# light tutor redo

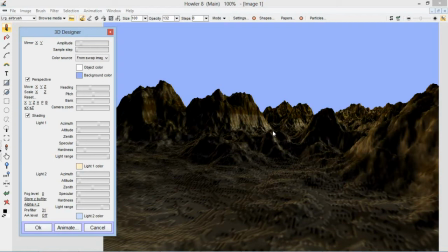4:31 Even now though, we brought a lot more depth out by having those rim lights, but you can't really tell the difference between the two lights. So I'm going to use two different colored lights. For the first light, I'm going to use a deep orange.
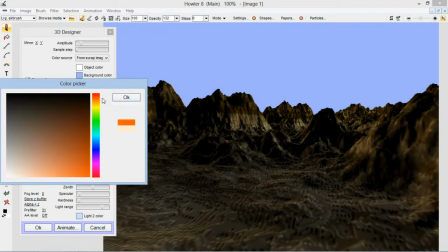4:45 You're able to use really deep, intense colors because when they blend on screen, two complementary colors are going to become one light, kind of whitish color. So don't worry about using too much color in this.
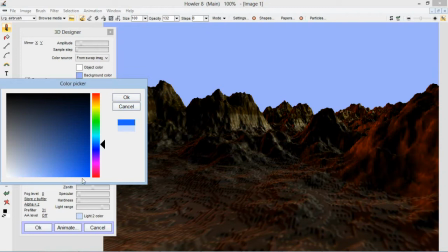5:02 A lot of color is a good thing. I'm going to use sort of a bluish green on the second color. Somewhere like that.
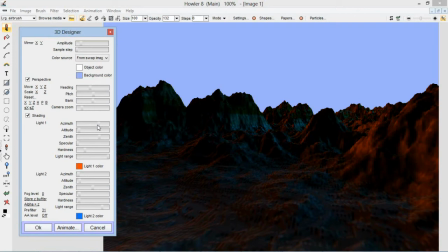5:12 And like I said, as we kind of blend these together, by say changing this azimuth a little bit more,
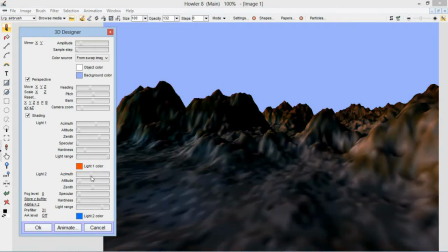5:30 In fact, if they were together, if the azimuth were the same on both, you'd get more or less a white light, like you can see there. But I'm going to move them to the opposite sides of the object.
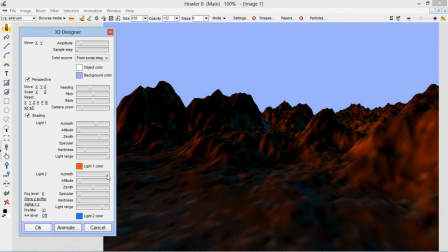5:44 One will be a highlight and the other will be sort of a rim light, or a complementary rim light. Anyways, and I'm getting close to what I'm looking for now. I might change this orange color down a little bit to more of a yellowish orange.
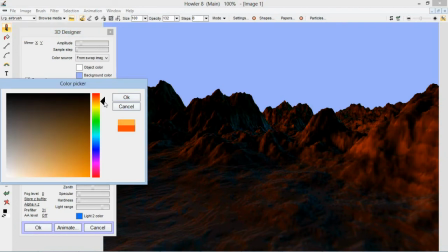Not quite as red. And that is basically what I was looking for.
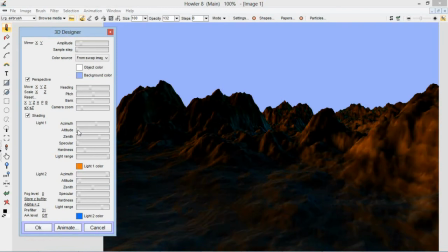6:13 One thing we haven't done yet is added that fog in, so I'm going to go ahead and add a little bit of fog into that. And that will give us some appearance of having depth. Like this isn't a tabletop model. There's a couple miles between us and that peak in the distance.
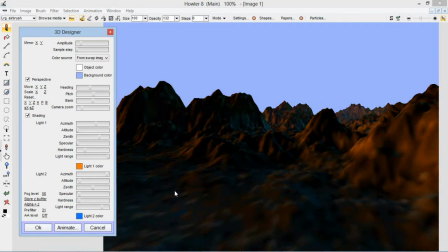6:32 We don't want to overdo it and make it look like it's underwater, but we need some of that in there anyways. So I'll put it at about there. And now we're starting to more or less look like a mountain range. One thing I've done is made these mountains a little bit too tall. They're unnatural looking. So I'm going to adjust that down a bit.
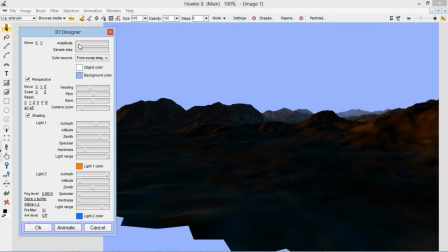6:53 Even that's pretty unnatural, but we do want to have some dramatic quality, some artistic license here.
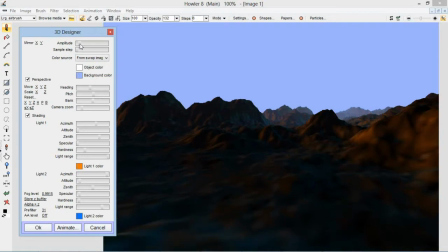7:00 So I'm going to have them a little taller than an actual mountain range might be. That is more or less what we've set out to do. We've created a very
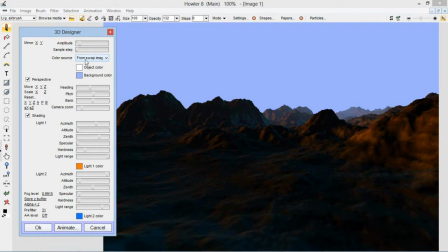7:14 much deeper looking, much more interesting looking, with the appearance of the shapes are much more pronounced by using these complementary lights. And that depth cue has given us, the fog has given us more of a depth to the image.
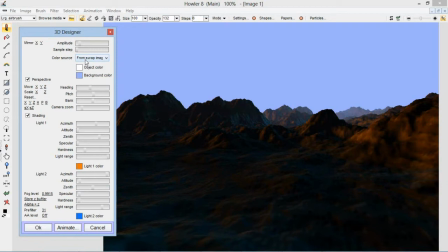7:31 It looks like the image is a couple of miles across instead of a couple of inches across or a couple of feet across from that fog we've used. And those are just a few of the things we can do with lighting to improve the realism of a shot.
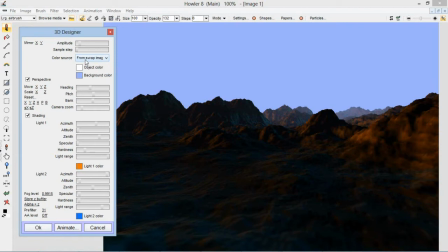7:46 There are yet more things we can do. Say two lights is just not enough for you. You want to have, say, 4 lights. Well, we can do that as well. Just remember, this is a paint program. We can always make changes to something later. We can make 2 images and add them together, for example.
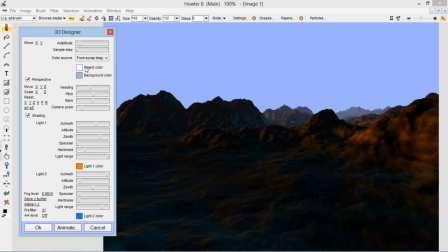8:04 Since they are lights, in fact, just adding them together would give us the mathematically correct results. Just remember that
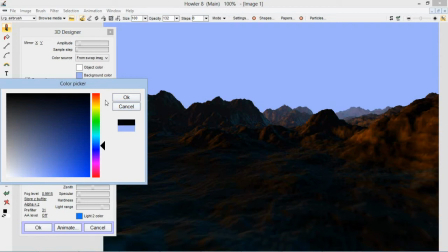8:17 the sky in there will have to be taken out for this particular exercise. Otherwise, you would be adding those 2 skies back together. So I'll make that black for now.
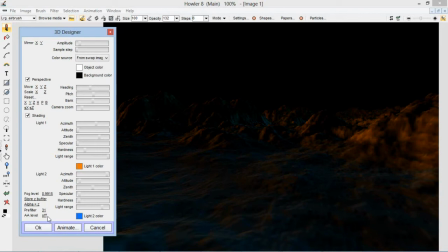8:28 Let me hit OK to render this. I'll use a little bit of anti-aliasing to smooth out those jagged edges that we're seeing a little bit.